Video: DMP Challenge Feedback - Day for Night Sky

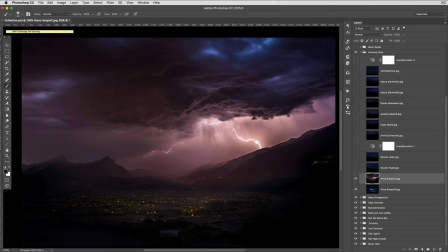from a daytime sky to a nighttime sky, not necessarily replacing it, but this is an example of something that's pretty extreme.
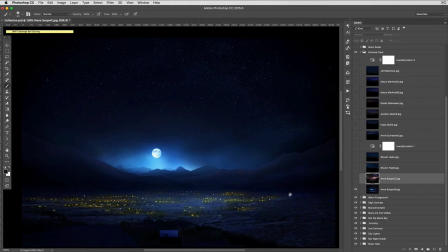So that's Anna, and this is also Anna as well. So, so those are examples of extreme color.
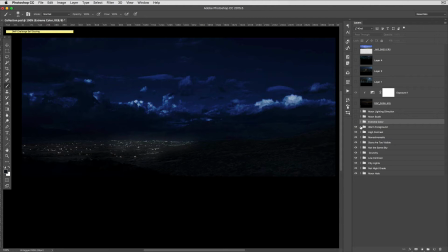So, those can be fixed if you just kind of back off on some of the saturation. Or really just kind of pick a different approach for how you set up your color adjustments so that when you
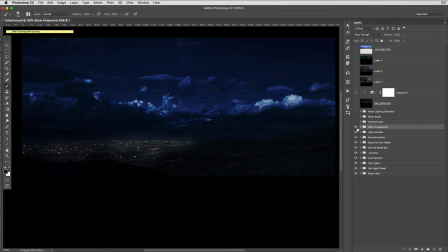are making changes to your sky that you're not actually just kind of building in all of this saturation that's really hard to get away from. Okay, so here's something to talk about on our list here.
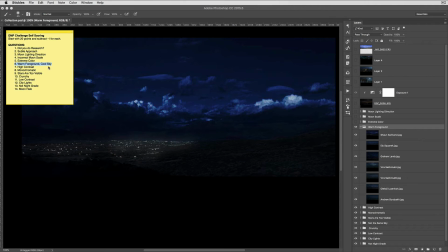It is number 6, warm foreground, cool sky.
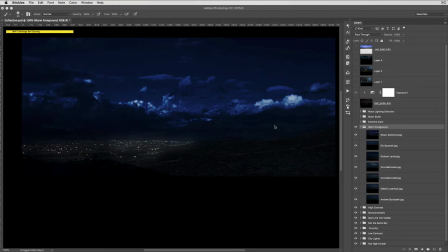So under a sky there, under nighttime, you're going to have a bit of variation. The sky is going to be a bit cooler. The ground is going to be a bit warmer. However, when those relationships are too extreme, then you have a disconnect between the sky and the ground.
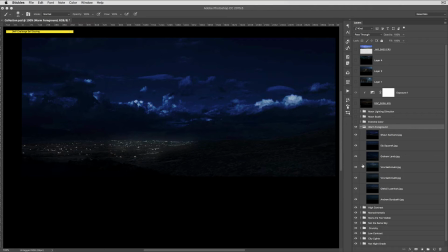So these images that I have here represent some examples of having a sky that's too cool and a ground that's too warm. And then there's a kind of a disconnect.
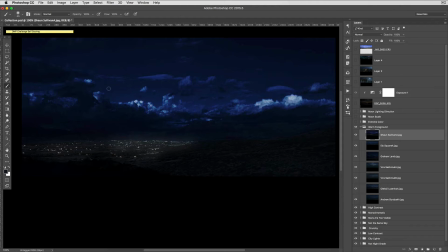So we have Sean here that has this sky and that's pretty saturated, and then this kind of warmer ground here.
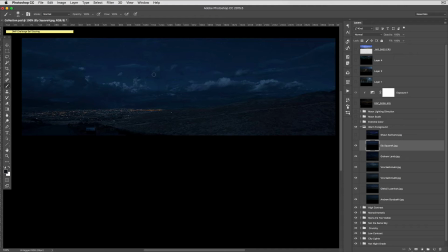So Eli here, this one is pretty subtle, and I think you could probably be okay with it. And on your screen, it may not show up very well, but there is just a slight difference.
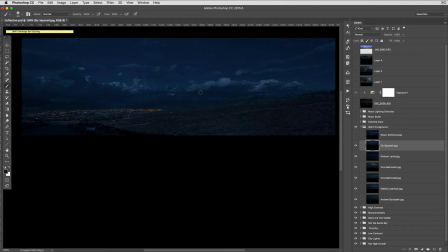You could probably bring this a little bit closer to the sky, but that's more in the normal range here.
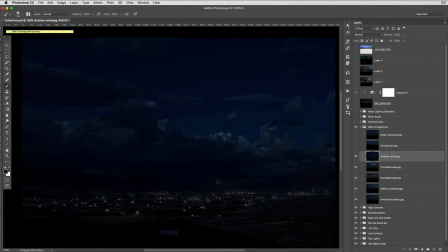So that's pretty subtle. So Greg here, or Graham, excuse me, has this sky, and then you look at this color, and they're really quite different. So that one there.
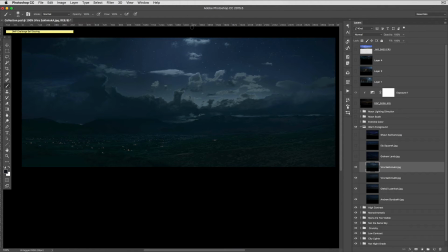Vera, this one here, she does have, you can see that there is the lighting direction. It's off screen, which is fantastic. It's a correct lighting direction, which is great. So this is looking good up here. However, I think there's a bit of a disconnect.
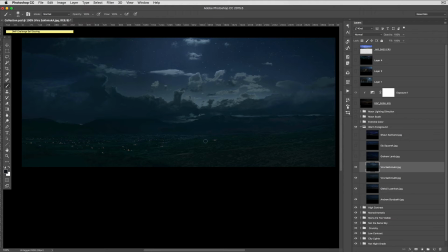This is a bit blue, and then it just gets kind of green right here. So there's just a little slight discrepancy there. Same with this one as well. So, and this one maybe illustrates it better because this is a little more blue, and then this is more green. So blue, green.
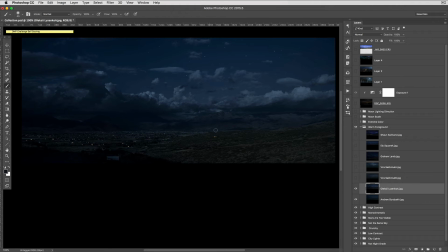Okay, so Olieski. This one is probably, I think you can look down here and you can see that this is more appropriate of a color to be within the sky.
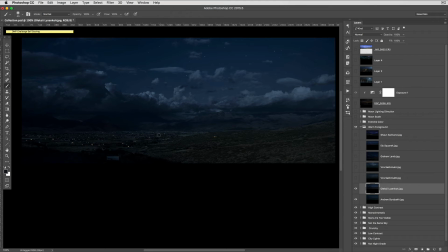And then there's this kind of like soft split between this stuff and over here. And you can see over here on the right where this is a really drastically different color, almost like this is getting lit from some kind of light source. So actually just taking this and bringing it back in.
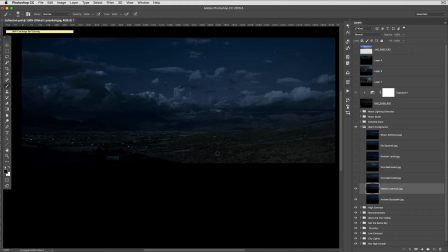So the danger is that, and then the line that you're not trying to cross here is that you don't want your image to become monochromatic. You want your image to still have color in it, just not so extreme that it feels disconnected.
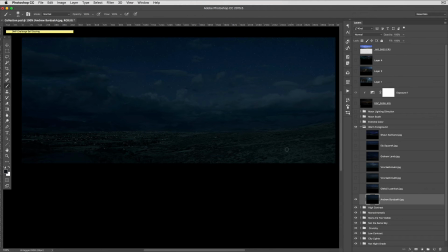So Andrew here, this one is a bit different because this one is blue and this is green. So it's not necessarily warmer, but there is kind of a disconnect.
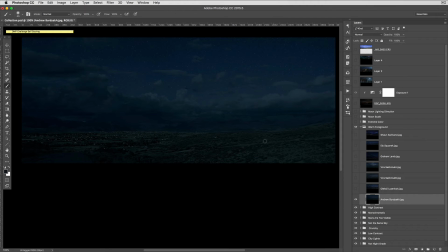So this would probably be just a bit warmer. Down here, a bit more blue, and that would kind of connect them together.
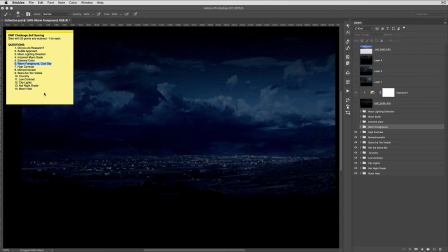All right, so the next one we're going to be looking at is high contrast. So when you're doing nighttime shots, you don't want anything to be to have too much high contrast.